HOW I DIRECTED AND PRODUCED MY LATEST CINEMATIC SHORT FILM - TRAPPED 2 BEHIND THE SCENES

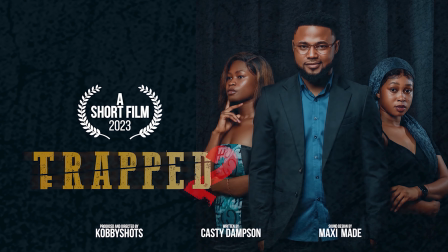[0:00]
Welcome back guys to another video. Today we are so excited to present to you Trap 2 with its behind the scenes.
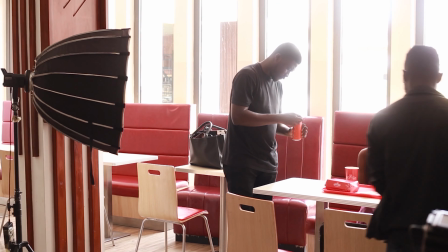[0:07]
So what we're going to touch on once again is still going to remain the same, beginning from the camera setup,
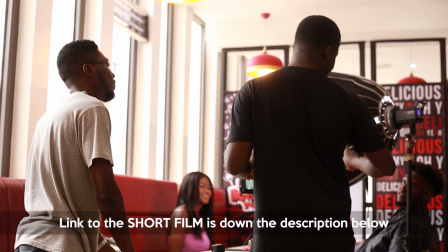[0:13]
the lighting configuration, whether you use natural light or artificial light.
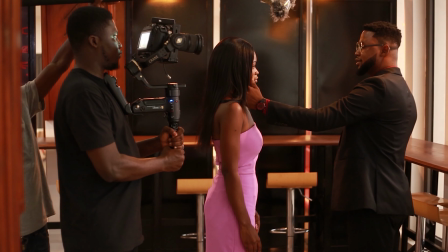[0:18]
This time we actually blended them. The locations and overall our experience on set.
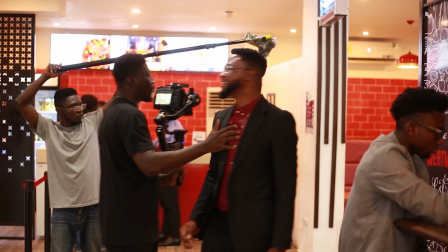[0:22]
So let's begin with the camera setup. We maintained the Blackmagic Pocket Cinema Camera 6K Pro on the Crane 3S,
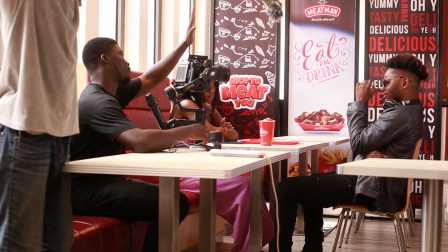[0:28]
being maintained as our gimbal for stabilization purposes as well as a tripod in some instances during the shoot.
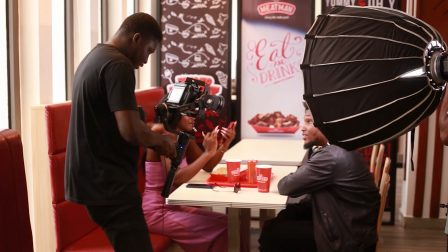[0:35]
We shot on the 18 to 35mm Sigma Art lens to give us a variety of focal lengths to play with.
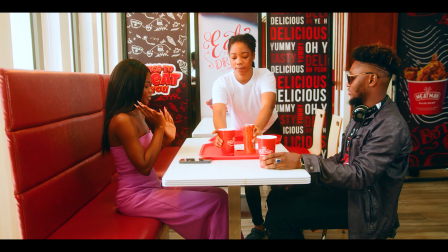[0:42]
And because it opens as wide, we could shoot in low light situations. Pertaining to the locations, we maintain the same number as Trap 1.
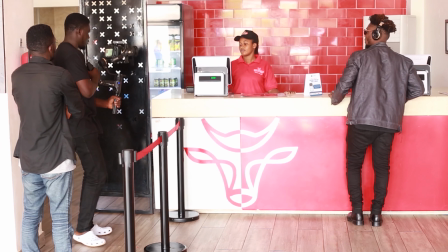[0:48]
We have two locations here as well, which the first is a restaurant premises where we shot majority of the film,
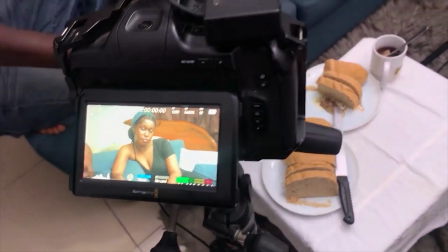[0:54]
and the second location is the very same room that we used in Trap 1. Talking about lighting, we blended artificial light with natural light.
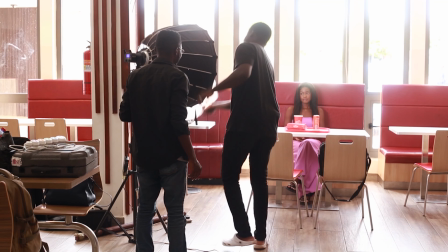[1:01]
Where here in the restaurant premises, because we were racing against time and lighting, the sun wasn't going to be there forever,
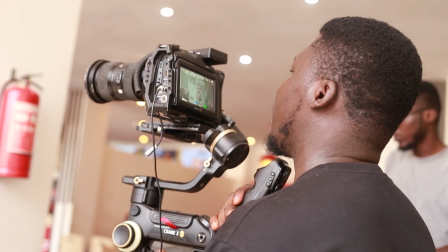[1:09]
so we had to push some light back into the shadowy areas in the face of the subject in some instances,
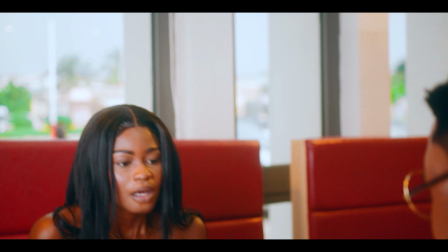[1:14]
especially in the face of this female actress, because she had the light right behind her, the natural light was coming from the window behind her,
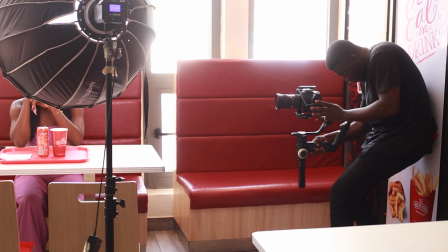[1:22]
and occasionally we used artificial light to also create a rim lighting to separate both
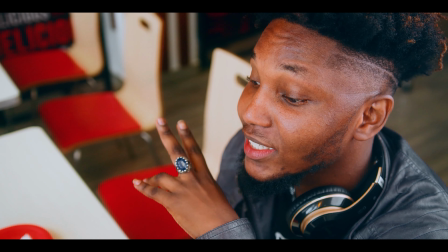[1:27]
male actors in this very same scene who are being lit predominantly and primarily
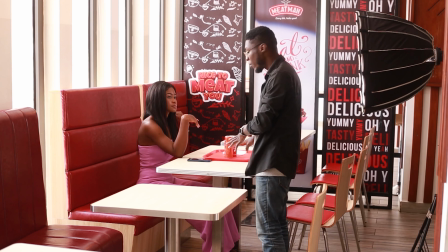[1:31]
by the natural light coming from the window. So with the help of camera movement and a lot of angles that were being shot, we were able to create something cinematic.
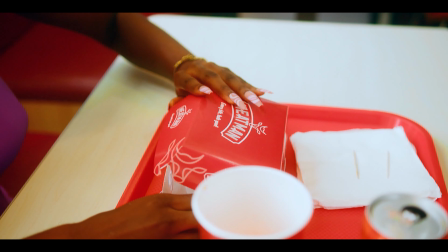[1:39]
Some shots were really wonderful. However, one major challenge that I noticed was that because as a cinematographer and the DOP,
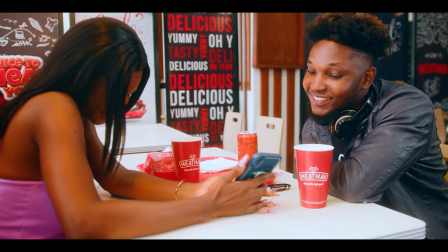[1:46]
having in mind my composition, I needed to add some bit of interest in the frame,
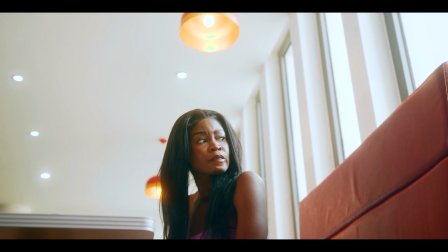[1:50]
especially with this low angle shot where I needed to include some practical lights which were available lights in the space,
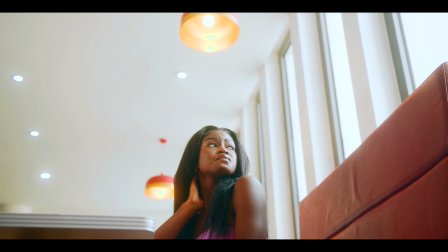[1:57]
the restaurant space falling from the ceiling. Because relatively in proximity, the ceiling is quite high from the subject,
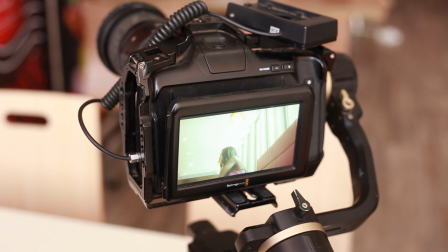[2:03]
and the angle that I could go to frame the table as well as the window, the light coming through, and everything else that's composed in the frame at the moment,
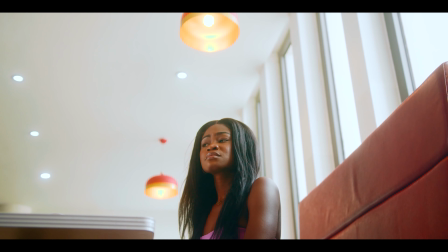[2:12]
it was quite challenging. The practical light up above was quite difficult to angle,
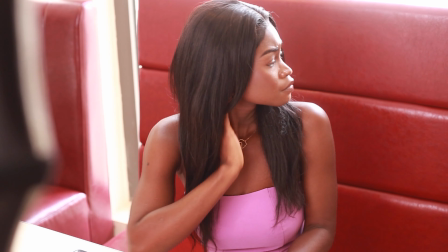[2:16]
so I actually had to stoop and sometimes get in contact with the floor with my entire body to film and to also see the framing as I shot.
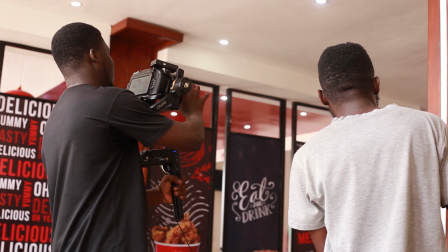[2:25]
Everything that we filmed in the restaurant premises was wonderful, but what we didn't anticipate particularly was the sound.
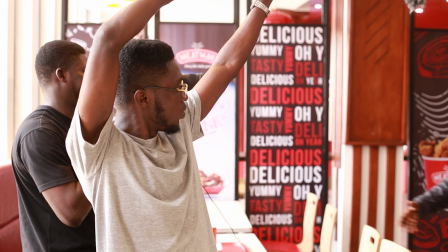[2:32]
It sounded quite good. We've had an experience with shooting in a space where there are a lot of air conditioners, which creates a lot of humming noise.
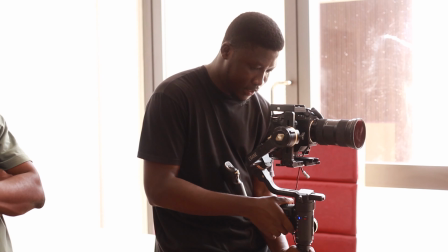[2:39]
When you get back during post-production, you notice that so much.
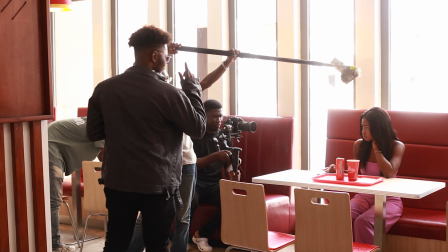[2:43]
But this time around, it was a lot more because the space wasn't cushioned, it wasn't soundproofed,
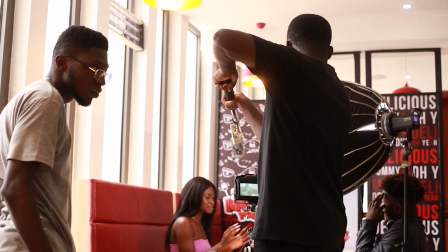[2:49]
but it had a lot of solid surfaces, the tiles, the ceiling, the concrete walls, and everything.
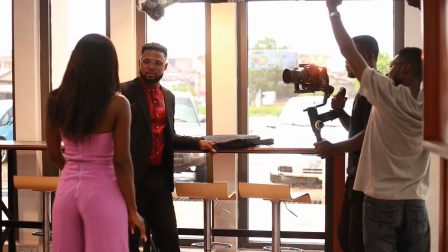[2:56]
Especially with the glass that was closest to the subject, the sound bounced off of all these hard surfaces and it created a lot of echo.
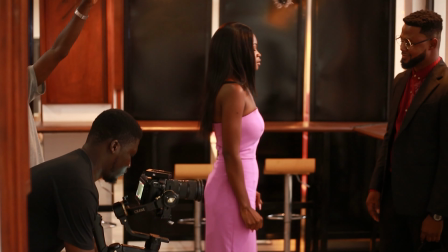[3:04]
Secondly, because this is a restaurant premises and the kitchen was quite close to the set, you could hear a lot of noise from the kitchen as well as customers who came through.
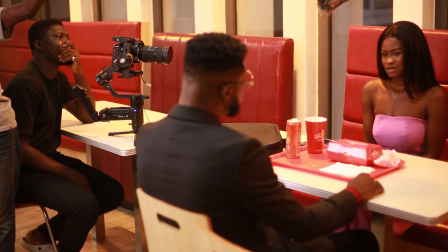[3:13]
We planned to get there very early to shoot this because most of the time during working hours,
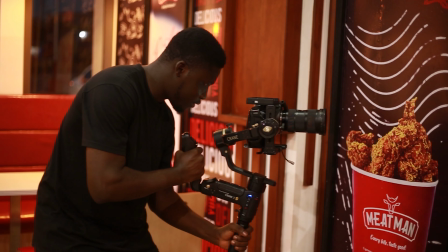[3:18]
because we shot on a weekday, we didn't expect so many people to come through. And true to our expectations, it was just like so.
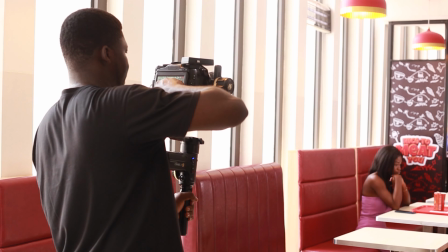[3:24]
But as we kept on shooting, we couldn't beat time to exactly how we scheduled for the second location.
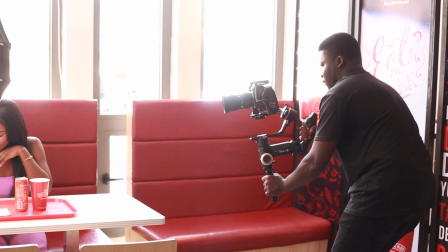[3:30]
So customers were trooping in here and there after working hours, and so there were a lot of noise.
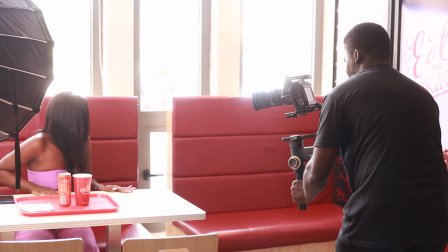[3:35]
Sometimes you had to periodically go talk to some of them, plead on the behalf of the set
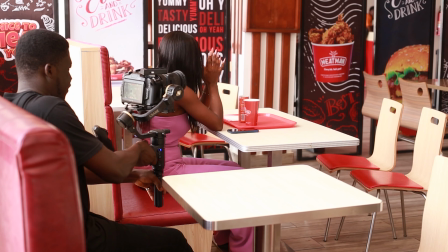[3:40]
so that we could keep on shooting without so much external noise.
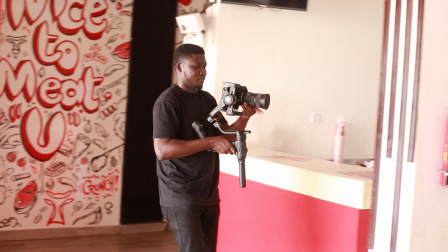[3:44]
So the issue that stuck out so much was the noise in the restaurant space.
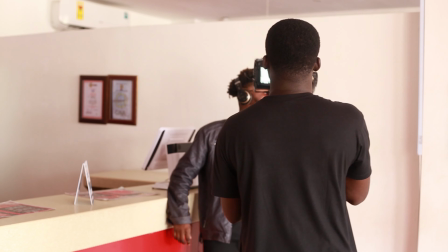[3:49]
But thankfully we were able to navigate and we were able to use the sound regardless.
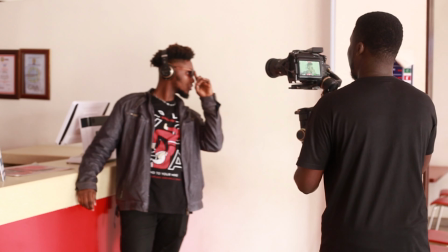[3:55]
With the help of some tools and with our expert on the sound, Max made, he was able to clean out most of the noise,
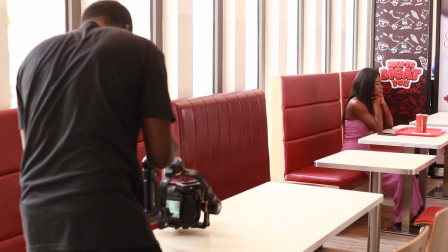[4:02]
and we added some ambience with the street and also an ambience of a space as such.
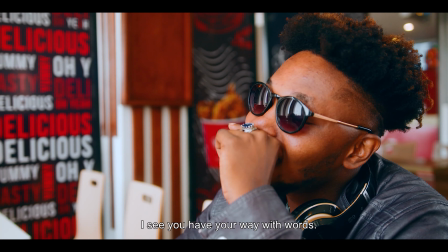[4:08]
So listening to the audio of this part of the film, you're going to notice the ambience of a restaurant setting.
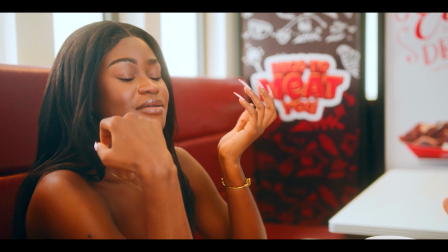[4:13] I didn't get your name. Sorry, I'm Shirley.
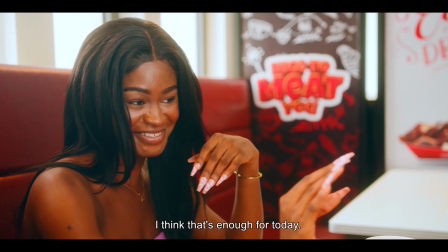[4:20] Beautiful as you are. Okay, I think that's enough for today. Let's have a real conversation, shall we?
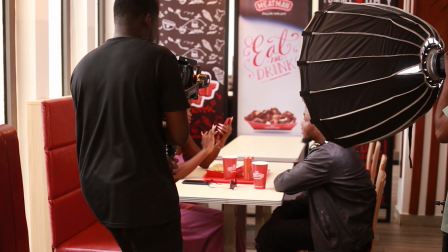[4:27]
Our artificial light, I almost forgot to mention, was softened by a softbox,
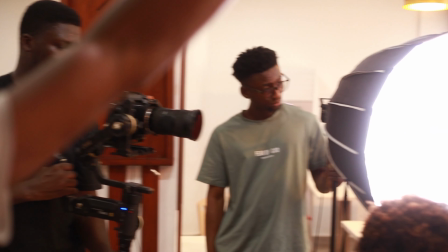[4:32]
so it was diffused so that we could mimic light that's being bounced off of ceilings,
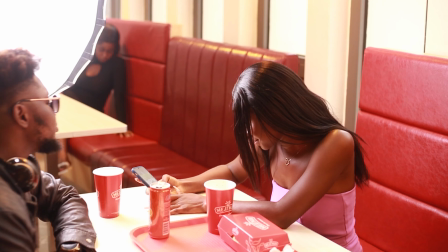[4:37]
off of the tiles, and off of the white walls that were present in the space.
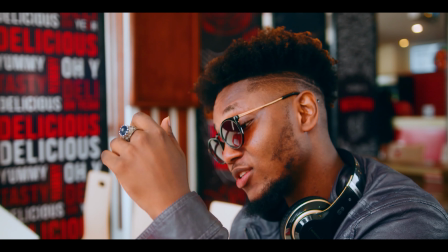[4:42]
However, we still made sure that we added our creativity to it. So carving the subject out of the background was very important to us, and so in some instances in close-up framing,
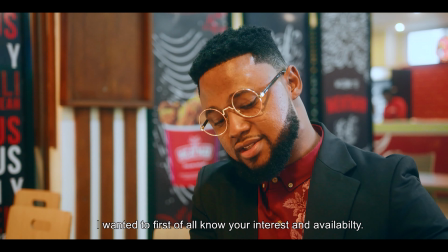[4:50]
we had to pull the lights closer to the subject so that it could rim them because it's softened,
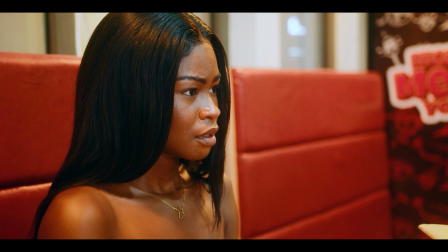[4:56]
and so if you draw the light back or you push it backwards, you will barely see the rim light appearing in the shot.
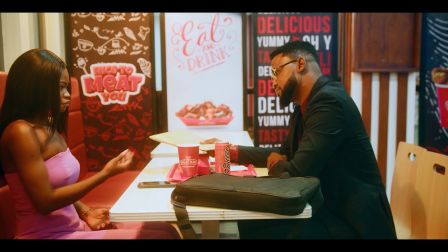[5:03]
So just before 7 p.m. we're able to finish the shoot at the first location, and we headed to the second,
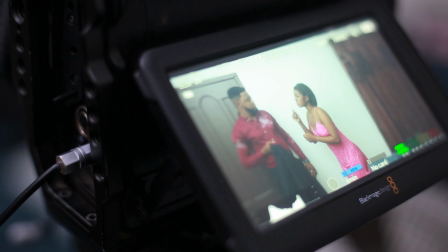[5:08]
which is here, the room that we are all familiar with if you watched Trapped 1. So here we used 2 lights.
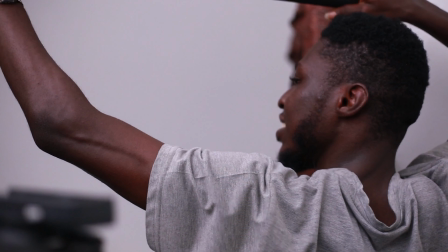[5:13]
We maintained the light from the softbox, and sometimes we shot the light against the ceiling to flood the entire room with lighting,
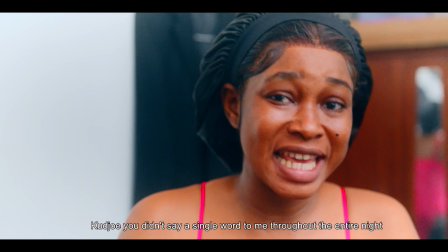[5:20]
because in a room as such you're definitely going to have lights from the ceiling, and so we needed to diffuse the light and spread it across.
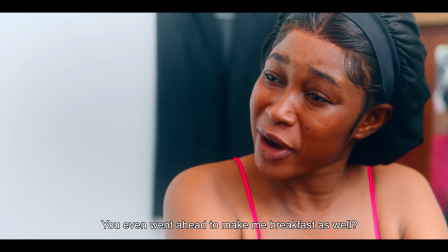[5:27]
And thankfully the space is painted white, and so light reflects and it illuminated the room to our taste.
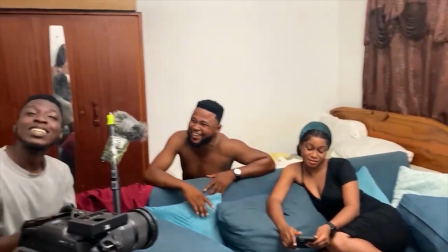[5:33]
So yeah, the light perfectly mimicked light coming from the ceiling and the light that's present in a bedroom with white walls and the ceiling.
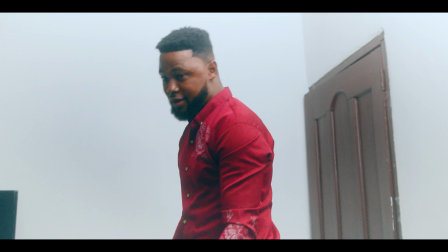[5:41]
The room wasn't big enough to move around, and so we needed to find a way to still create some wonderful frames regardless of the space restraints.
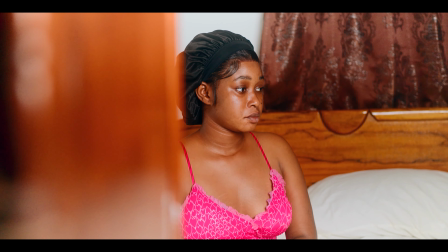[5:49]
So I playfully used some props in the room, one being the standing fan, which I pushed into the right side of the frame in the shot,
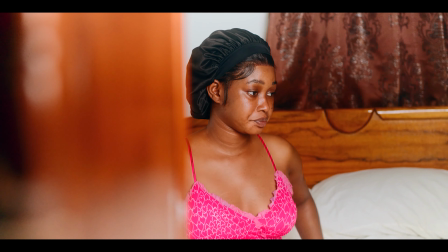[5:57]
and I pulled focus from the subject as she pushed forward out of the frame towards the left,
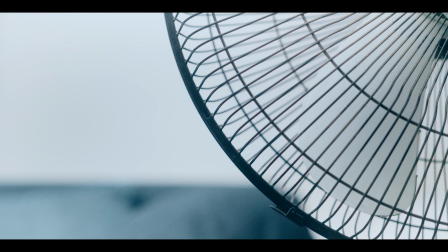[6:02]
and then I pulled the focus to the standing fan. Now I see it clearly, just to make the next cut look different because it looks quite similar.
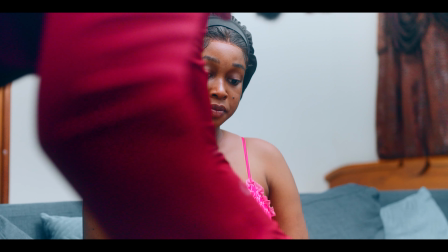[6:09]
We used some ridiculous props in this particular location, first being the elephant in the room, the loaf of bread.
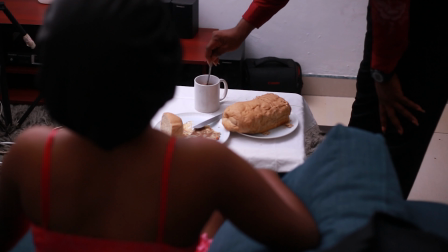[6:15]
We realized in some of the comments down the comment section below of the film when we released it,
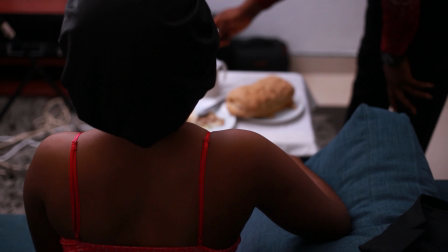[6:20]
I think a day or 2 afterwards, was that people were fascinated and amused about the type of bread that we used.
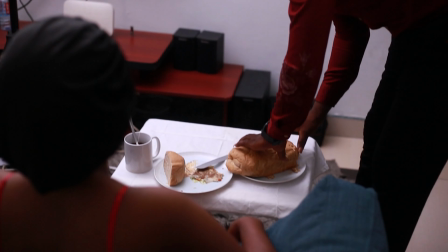[6:26]
Here, the character in question who brought the bread into the room has something mischievous up his sleeve,
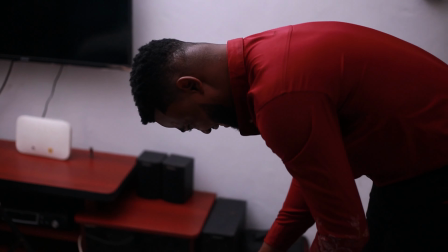[6:33]
and so he was supposed to be reared all the way across, and that's exactly what we intended to do.
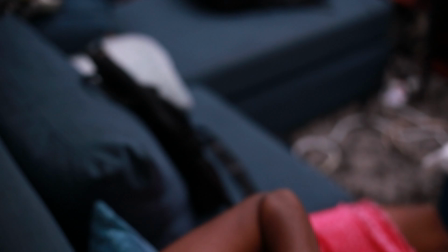[6:39]
But I didn't really get to the audience as much because probably some didn't watch
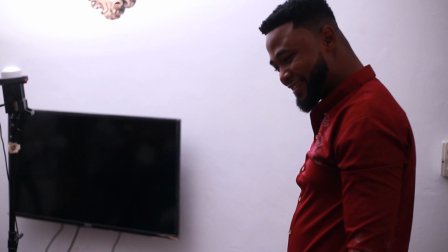[6:44]
the first part to actually understand the character of the male actor who brought in the loaf of bread.
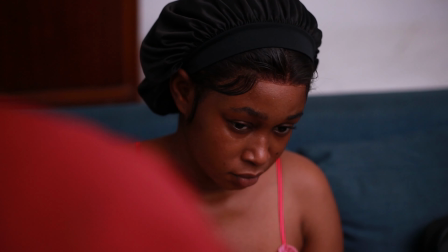[6:49]
Fine, it looks funny, but it had to make sense because we needed to also include a bread knife, just like you're seeing right now, into the film.
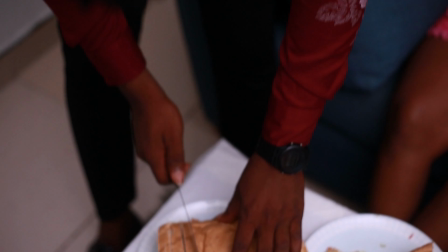[6:57]
In some of the shots we used the second light that was coming from the left hand side,
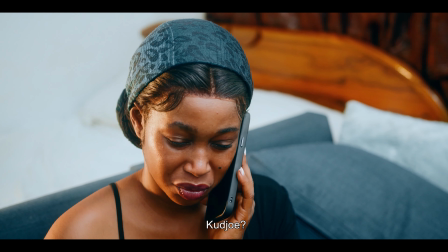[7:01]
especially in this scene where the character is speaking to another character on phone.
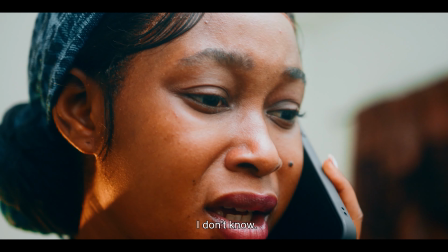[7:07]
To make the scene interesting and to mimic a standing light or a lamp from the left hand side, we used the
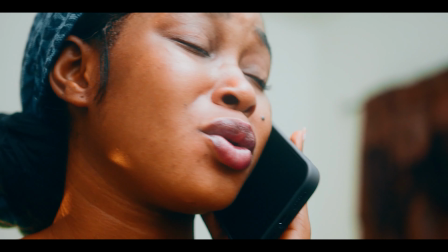[7:14]
YN300 III LED panel light and turned it to warm so that it would look different and
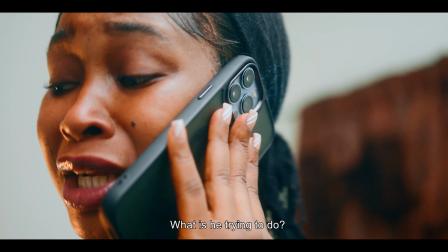[7:19]
conspicuous up against the daylight temperature light that was available and illuminating the entire space.
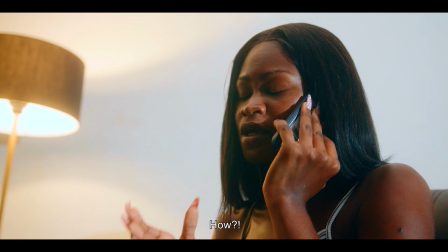[7:26]
We needed to reduce the intensity so that it doesn't overshadow the entire space.
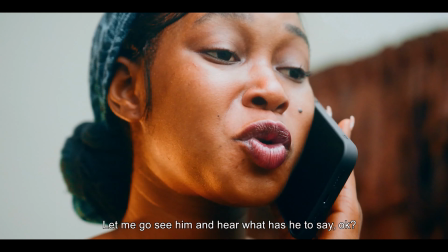[7:30]
Even though we wanted it to be seen,
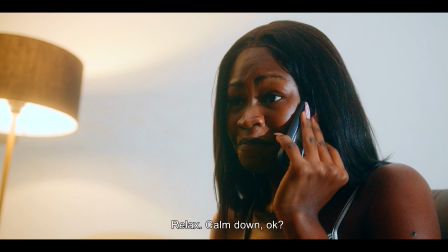[7:32]
we still had to dial it down to make it more cohesive in the scene and not too projectile that it will distract you from the character and the entire space.
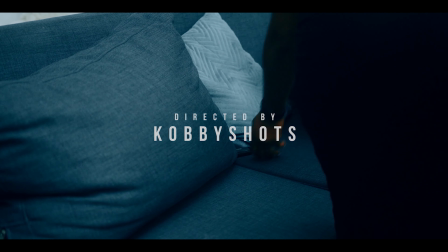[7:41]
Yeah, we were able to finish this even though it couldn't go according to schedule. We were totally exhausted and the characters were just done.
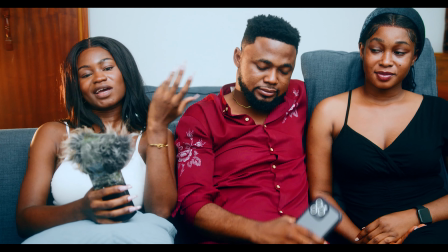[7:49]
Just look at their faces. They were given their submission during this time, and that was around 3:20 a.m.
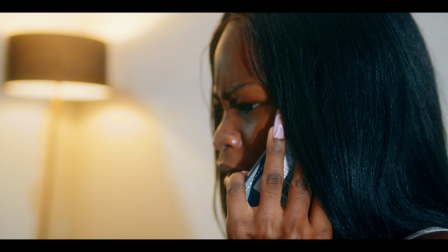[7:56]
Imagine this. We also needed to get more creative, so we wanted to add this scene where we mimicked a rainfall, right?
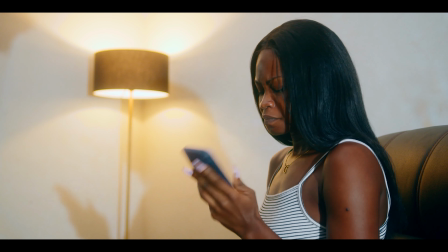[8:02]
So the sound that you hear in this particular scene and shot suggests that it was raining.
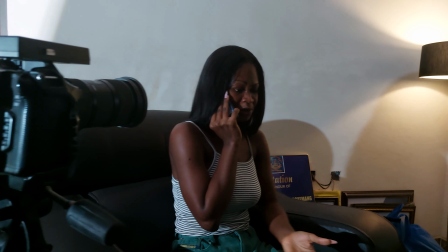[8:07]
But the interesting part here is how we created the rain.